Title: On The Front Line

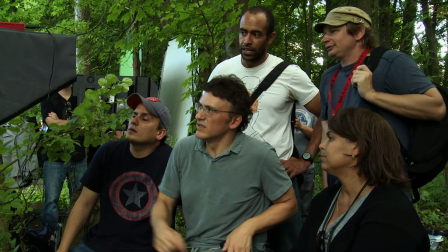7s
What we wanted to deliver, and the Russo brothers have done a tremendous job in delivering this, is a movie unlike any other Marvel movie.
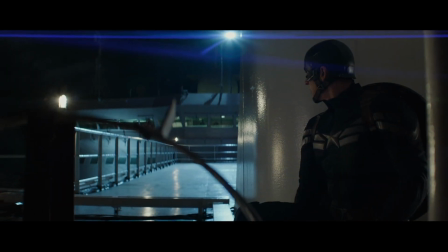14s
It is tonally very, very different.
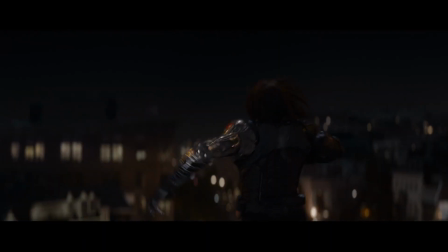16s
It's got the humor, it's got the action, but at the same time, we see characters exploring their situations in a much deeper, richer way than we've done in the other films.
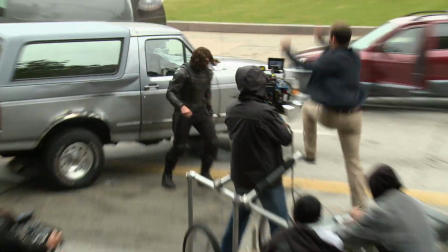24s
And there's a level of action in this film, and a level of practical action, of actual stunts, actual car chases, that is above and beyond anything we've done in any of our films.
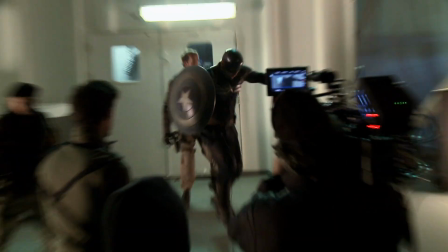33s
We wanted to come out of the gates full force because we knew we were bringing a fresh version of Cap to people in this movie because of the fact he's evolved since audiences have seen him last.
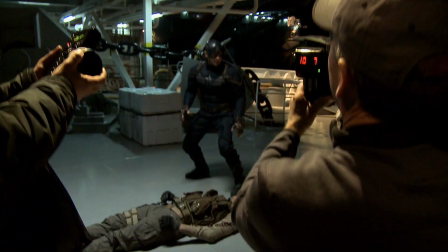43s
And we just wanted to throw people into it as hard and fast and as exciting as we could. So we went through months of just staging fights and shooting them and thinking about what excited us about them. And then from that, we sort of took our highlights, our favorites, and then we would figure out how we would take those beats and marry them into the locations as we began to find them,
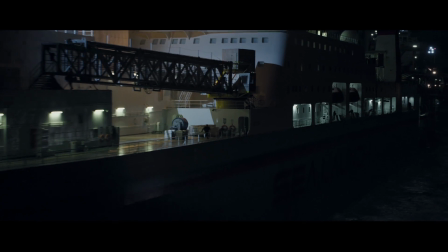64s
like the Lumerian star. Cap's mission when he takes over that ship is to covertly and as quickly as possible take out all the guards on the deck.
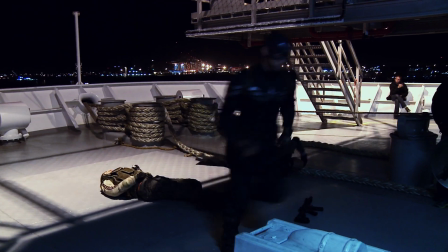75s
How's he gonna do that? He's gonna move at super speed, he's gonna move with super strength, and he's gonna, you know, what we call knockout shots, right?
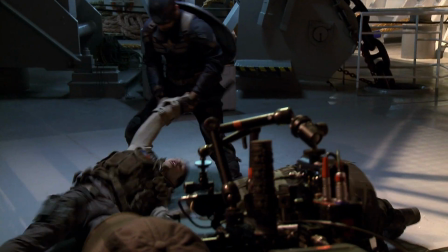83s
Every guy, when he leaves that guy, that guy's gotta be out, because if that guy gets up and pulls an alarm, everything's over.
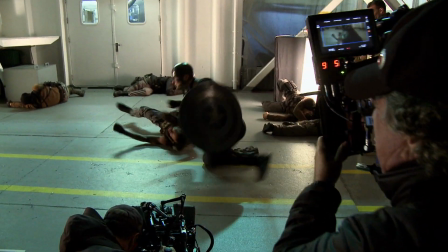89s
So you'll notice that, you know, every guy he approaches is either thrown overboard or completely knocked out before he moves on to the next guy. What we're telling the audience is in the two years since the Avengers, he's done all this training.
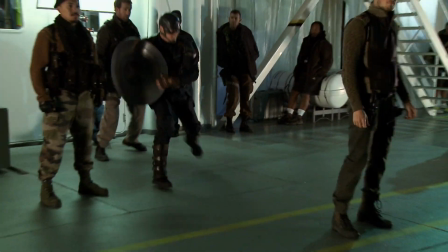103s
So when you drop him on that boat, we're catching you up to speed on how he fights now, that it's real-world, that it's in real-world situations. With that type of combat, to make it cool, I think you have the liberty to kind of get a little more of a gritty feel.
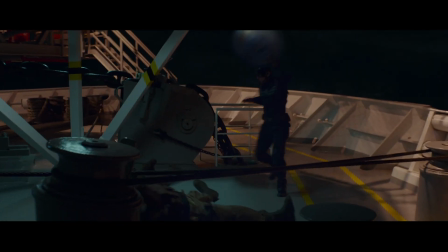118s
This movie's all handheld. It's just a really interesting approach to a superhero movie. I don't think I've seen a superhero movie shot that way yet.
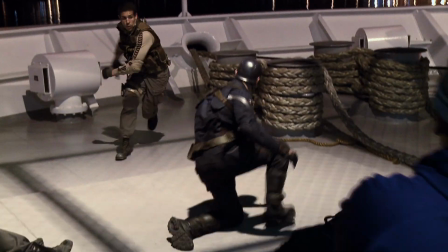124s
We want to move away from impressionistic action and into specificity. specificity, because Cap's abilities are all about the superhuman abilities.
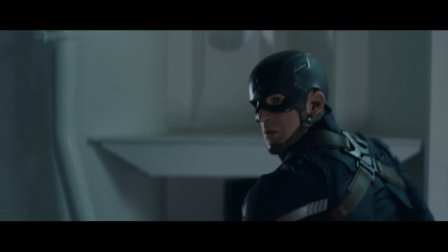131s
So unless you can, you know, you can really follow his fighting style, you're losing an element of what makes him exciting to watch the character. We're down in Long Beach at the Sea Launch Commander, which is a very rare satellite launch vessel.
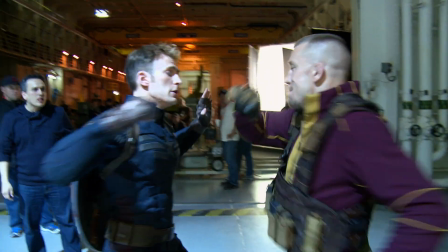145s
And what we have here is a great sequence for Chris Evans,
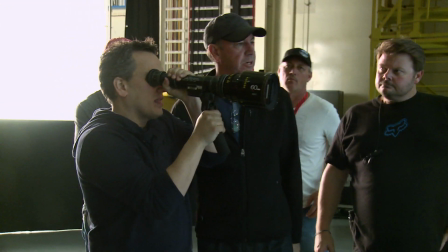148s
who's been doing a ton of fight training to really make the fights practical and visceral. fighting George St. Pierre,
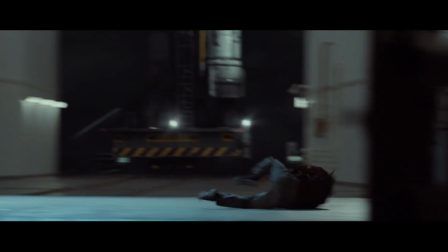155s
he's the UFC welterweight champion and has brought his own fighting style to the character of George Batroc. It's an honor getting beat up by Captain America. That's all I can say. It's a lot of fun.
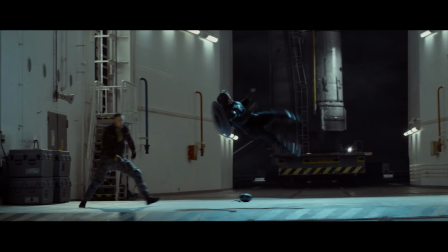168s
In the choreography,
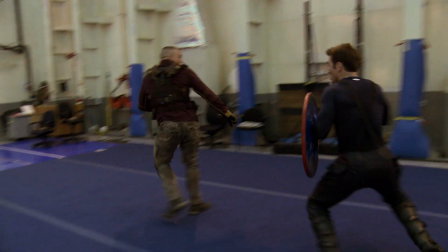170s
we tried to put together a fight that played to George St. Pierre's strengths because his martial arts background and his MMA notoriety,
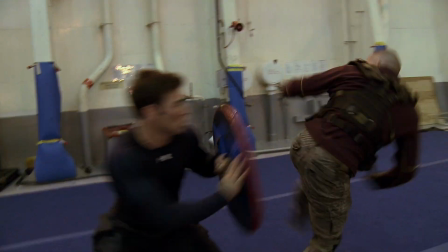178s
he wanted to put some moves in there that people would recognize but then make him a sufficient foe for Captain.
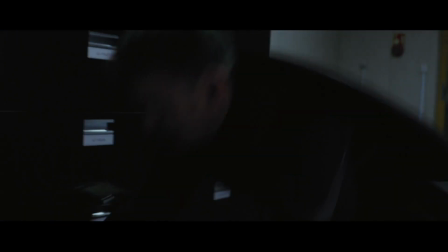187s
It's a very action-heavy film, and it requires a lot of stunt work. And I think both Chris and Scarlett wanted to be able to do as much as possible when we got to these action sequences.
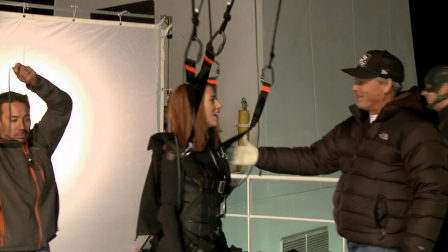197s
For me, just having done three films so far with Marvel, and also with this, you know, with the same stunt group, I know what the ins and outs are more.
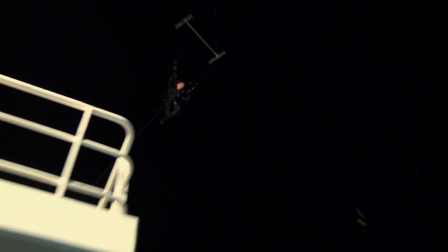206s
I feel way more comfortable fighting. I feel way more comfortable hanging 60 feet in the air. Scarlett and I have worked together quite a bit now.
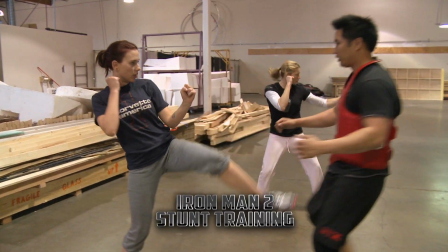212s
Her double is Heidi Moneymaker, who I hired, and put them together on Iron Man 2, and she's doubled her ever since. She is truly one of the best stunt women in the world. Thank you to Heidi Moneymaker, who the two of us have now fused into one person.
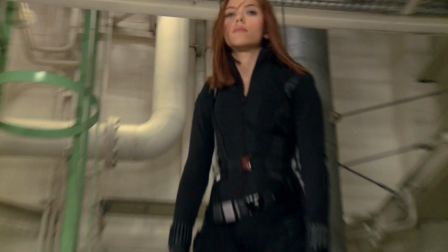226s
I think we try to push the envelope with each film,
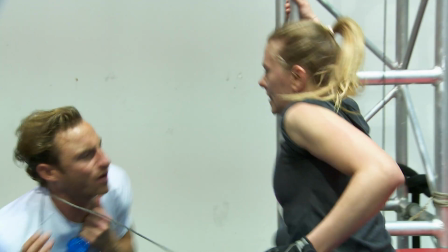228s
and there's already these kind of established moves that people recognize and are really into, so we get to play with that a little bit. We sort of have a style, or we have her style, and so every time I come on to a new movie,
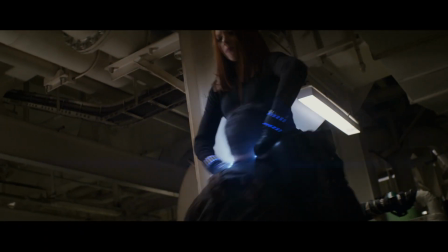244s
I go with the flow, and then I start trying to put in really widow-y, kind of flippy, twisty, Lucha Libre-type fun moves so that she still has that flair to it.